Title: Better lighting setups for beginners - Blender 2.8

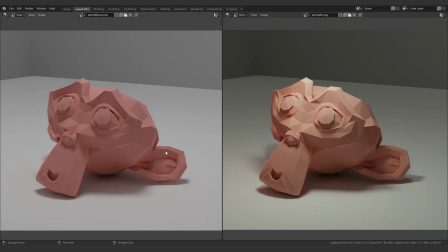[0:00]
Alright, so what do you think is the difference between both of these renders? Well, it's actually quite simple. The one on the left is using a single light source.
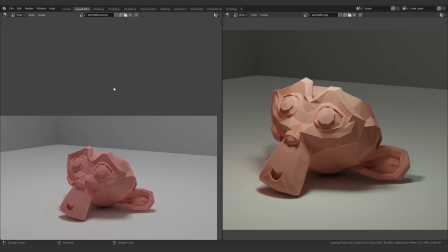[0:09]
It is all the way up here somewhere and it is a lot stronger than the light source in this one.
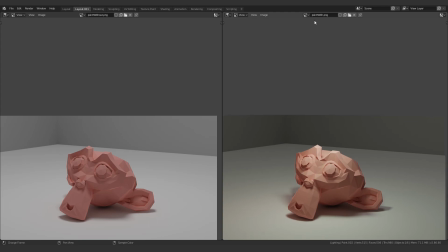[0:16]
Yeah, this one is also using the exact same light source up here. It's just weaker, less strength, but it's also using a couple of others.
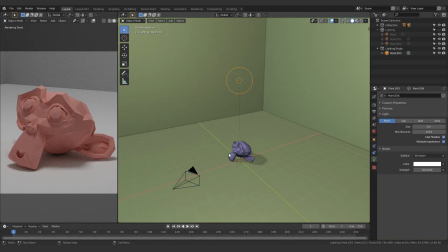[0:24]
So, let's get to the actual scene. all right so we're gonna begin with talking about this light source which is a single
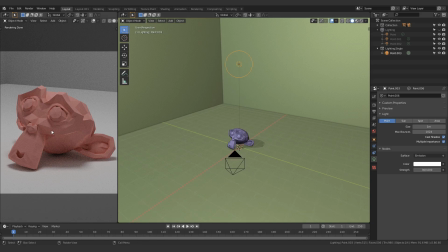[0:32]
point and the reason i'm not a big fan of it is because it's sort of like just removes details it makes the image flat you don't know what you're supposed to be looking at because the background is
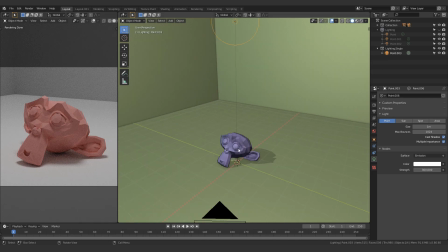[0:45]
just as bright as the foreground by the foreground i mean like the object that you basically want your viewer to be looking at um so
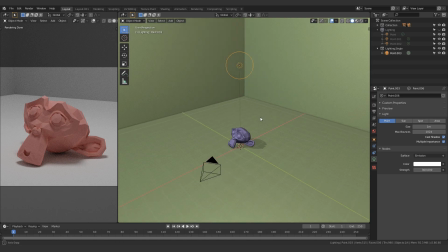[0:54]
how do you fix this and before like we actually
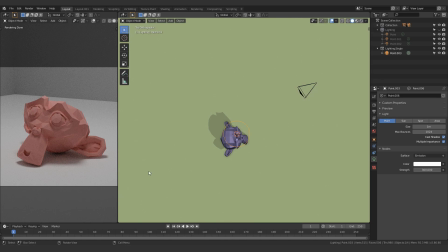[0:58]
fix this let's go to the top view and talk about this shadow over here the shadow is going to be cast well obviously the opposite direction wherever the light is so
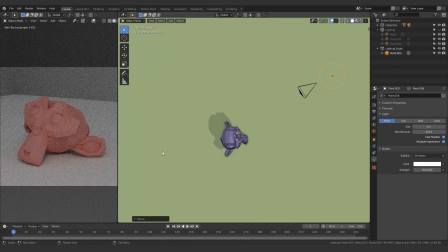[1:08]
if the light is over here behind the camera the shadow is going to be like this and that removes even more emphasis and stuff from the picture so for example if i just move this over here the light is behind
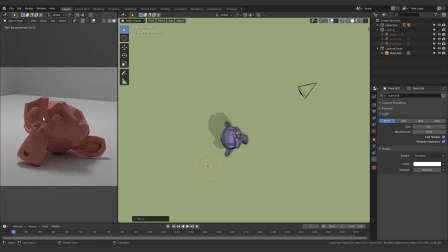[1:21]
all of a sudden the front just looks flat and bad
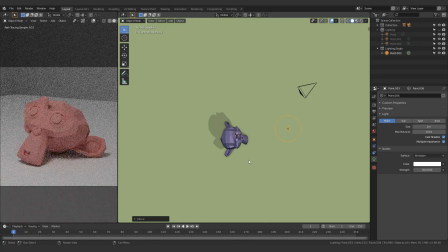[1:25]
but if i just move it back then we don't have a lot going on at the back you know like there's no shadows and stuff so the simplest solution to this is just to use different light sources now i'm gonna undo and
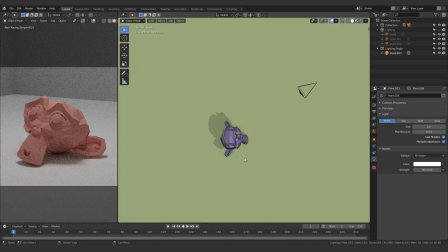[1:40]
move the light back to where it's supposed to be which is just above the origin and i'm
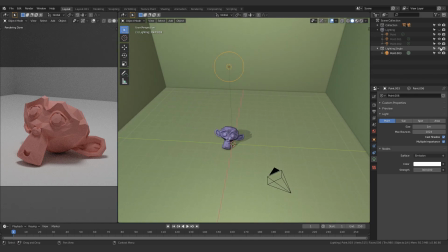[1:46]
going to hide this so i'm going to hide this lamp and i'm going to unhide this one
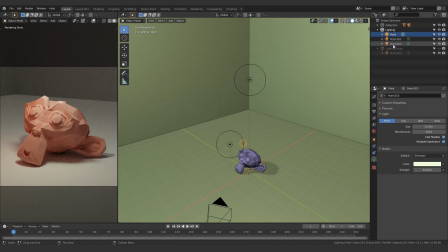[1:53]
okay so before i actually talk about why i'm using different color lighting over here i am just going to duplicate this entire collection and just hide it really quickly and now what i'm going to do is i'm going to remove all of the colors from
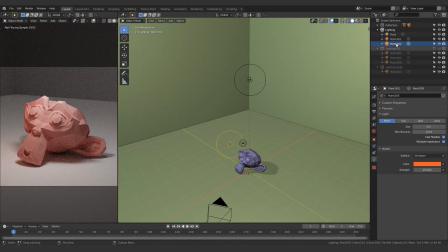[2:08]
these things because honestly that would do it would be a lot easier to explain the reason I'm using colored lighting if I can first explain why I'm using three different light sources anyway
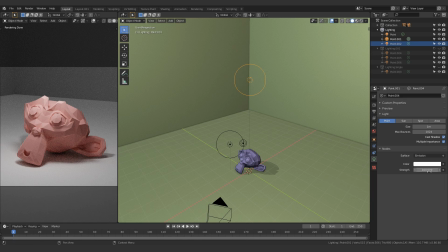[2:23]
so first of all let's just look at this up here and you'll notice that okay this is at 100 strength while this one the one that I hit at first was at 300 strength and the reason for that is quite simple it's because I'm not
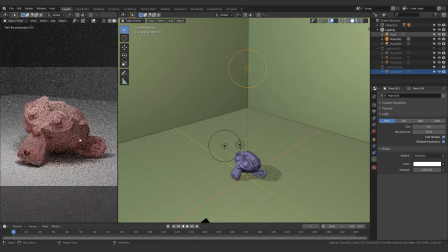[2:39]
using this light source as the primary light source in my scene if i turn this off right now say zero